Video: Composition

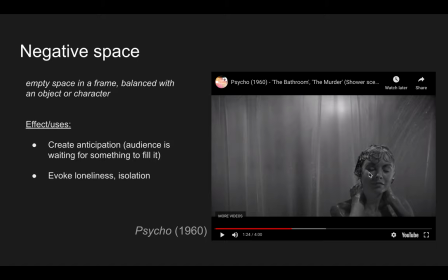16:32 So her face and her eye is kind of right at that sweet spot there on the rule of thirds. Now watch what happens in the negative space. Okay, so a door opens behind that that semi-transparent shower curtain and a shadow emerges, okay?
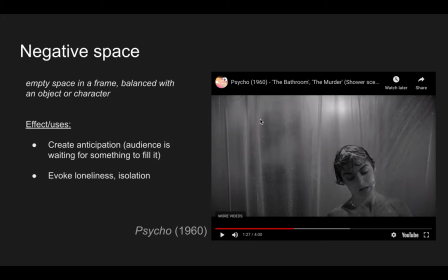16:51 And we, you know, even if you haven't seen this film, you know how this is going to end, but look where the person's face is in the upper left, okay? So now we've got, we actually have visual balance here because there is something in the frame and that character comes closer
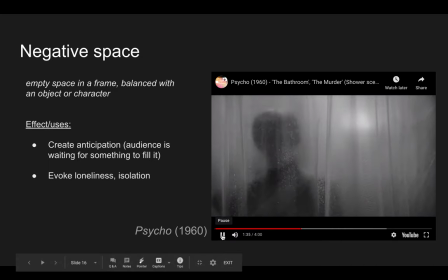17:07 and closer and closer and the camera dollies in now and we only get the silhouette of the killer.
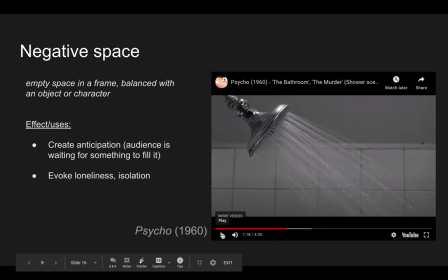17:16 Okay. So that negative space there, you know, it kind of sits there and waiting to be filled, as it were. And we're waiting for it. We're anticipating it. Okay. Now it doesn't always get filled.
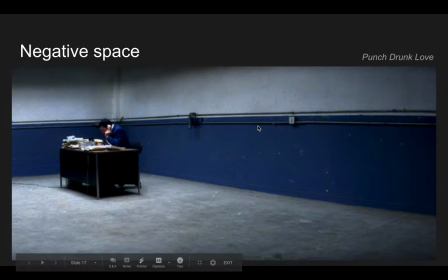17:29 Sometimes it's just there to evoke isolation. We want it to be filled to achieve balance, but it won't be filled. And so in that case, it might speak to a character's isolation, their loneliness.
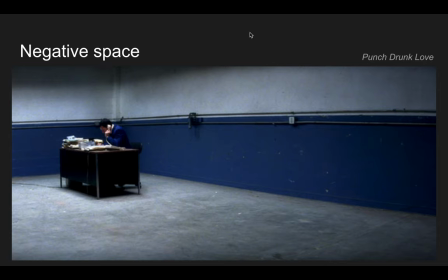17:44 Here's a great shot from the movie Punch Drunk Love, the character of Barry here, played by Adam Sandler. If you think about the way that the rule of thirds would divide this frame, his head is kind of in that sweet spot of the upper left intersection of the vertical, I'm sorry, vertical and the horizontal this way.
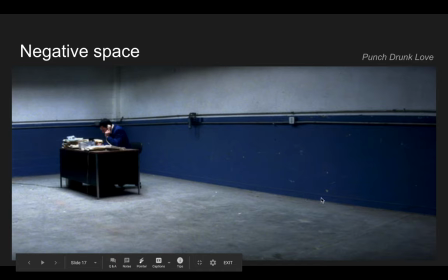18:04 And it would be nice if there was something visually to balance this out over here, but all we're left with is the negative space to balance that out. So if the character is isolated in one section of the frame and their only balance is negative space,
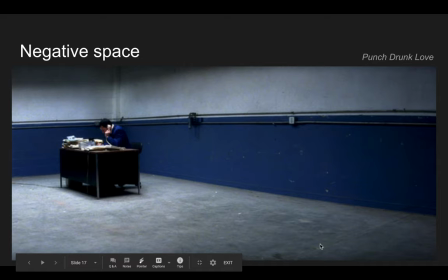18:19 well, that might say something about their character, about their situation. In this case, Barry's a very lonely person, feels very isolated for part of the film. And so that negative space here helps to evoke that.
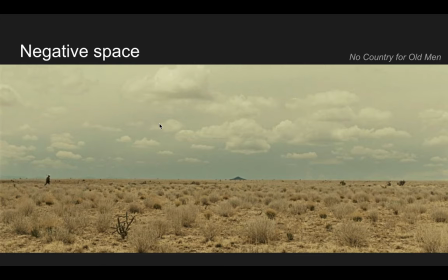18:38 Here is a shot, I think you've seen this before from No Country for Old Men, a great extreme long shot in our main character, Llewellyn, in the bottom left, almost further left than you would want in terms of the rule of thirds. But again,
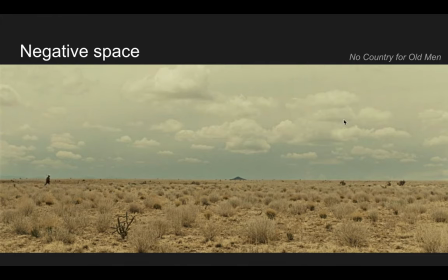18:56 our eyes are drawn here and there's really nothing else even up here to balance it out except the negative space itself. And so what we're left with is a sense of this character's kind
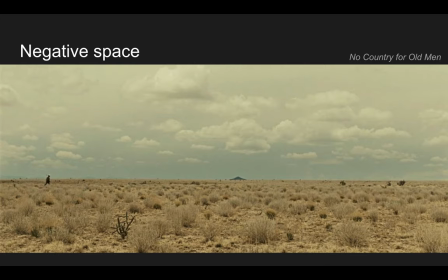19:11 of staggering isolation. And it's not that he's a lonely person, but this is an isolating landscape. This is a harsh, unforgiving place, and it's a harsh, unforgiving story that he's in and the circumstances that he's in.
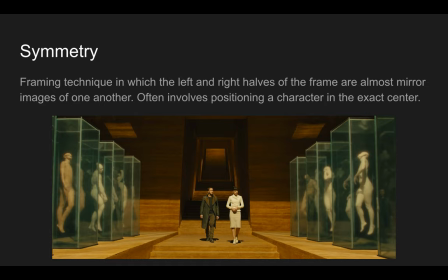19:28 Okay, next term, symmetry. You probably know this term from something like geometry. The basic idea applies here as well. So this is a really interesting framing technique that can, if overused, can really kind of kill a film, unless you're Wes Anderson or Stanley Kubrick. We'll talk about that in a sec.
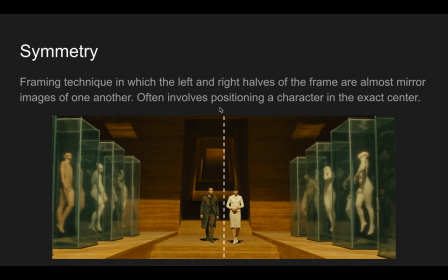19:47 But at any rate, the idea here is that if you were to imagine a line drawn vertically right down the middle, separating that frame into two sides, that the left side would almost be a mirror image,
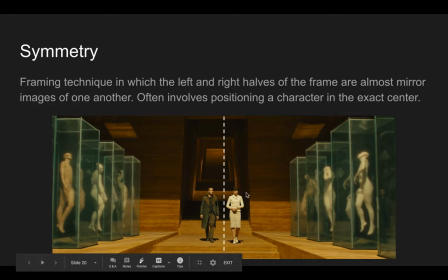20:01 could almost be a kind of mirror image of the right side. Okay, so that what you see on the left looks almost the same as what you see on the right. Okay, that's symmetry. Okay, so it's like balance, but multiplied. You know, it's beyond balance.
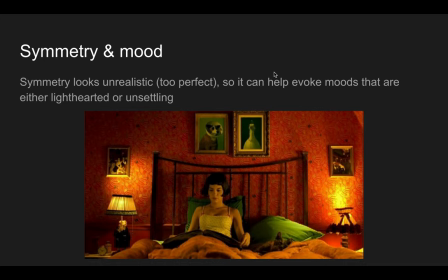20:22 Now, we're going to look at a lot of examples of symmetry in just a sec, but I want to talk about some possible uses. So here's the thing about symmetry. Symmetry kind of breaks the rules of the rule of thirds. Oftentimes, it will place objects of interest right in the center of the frame.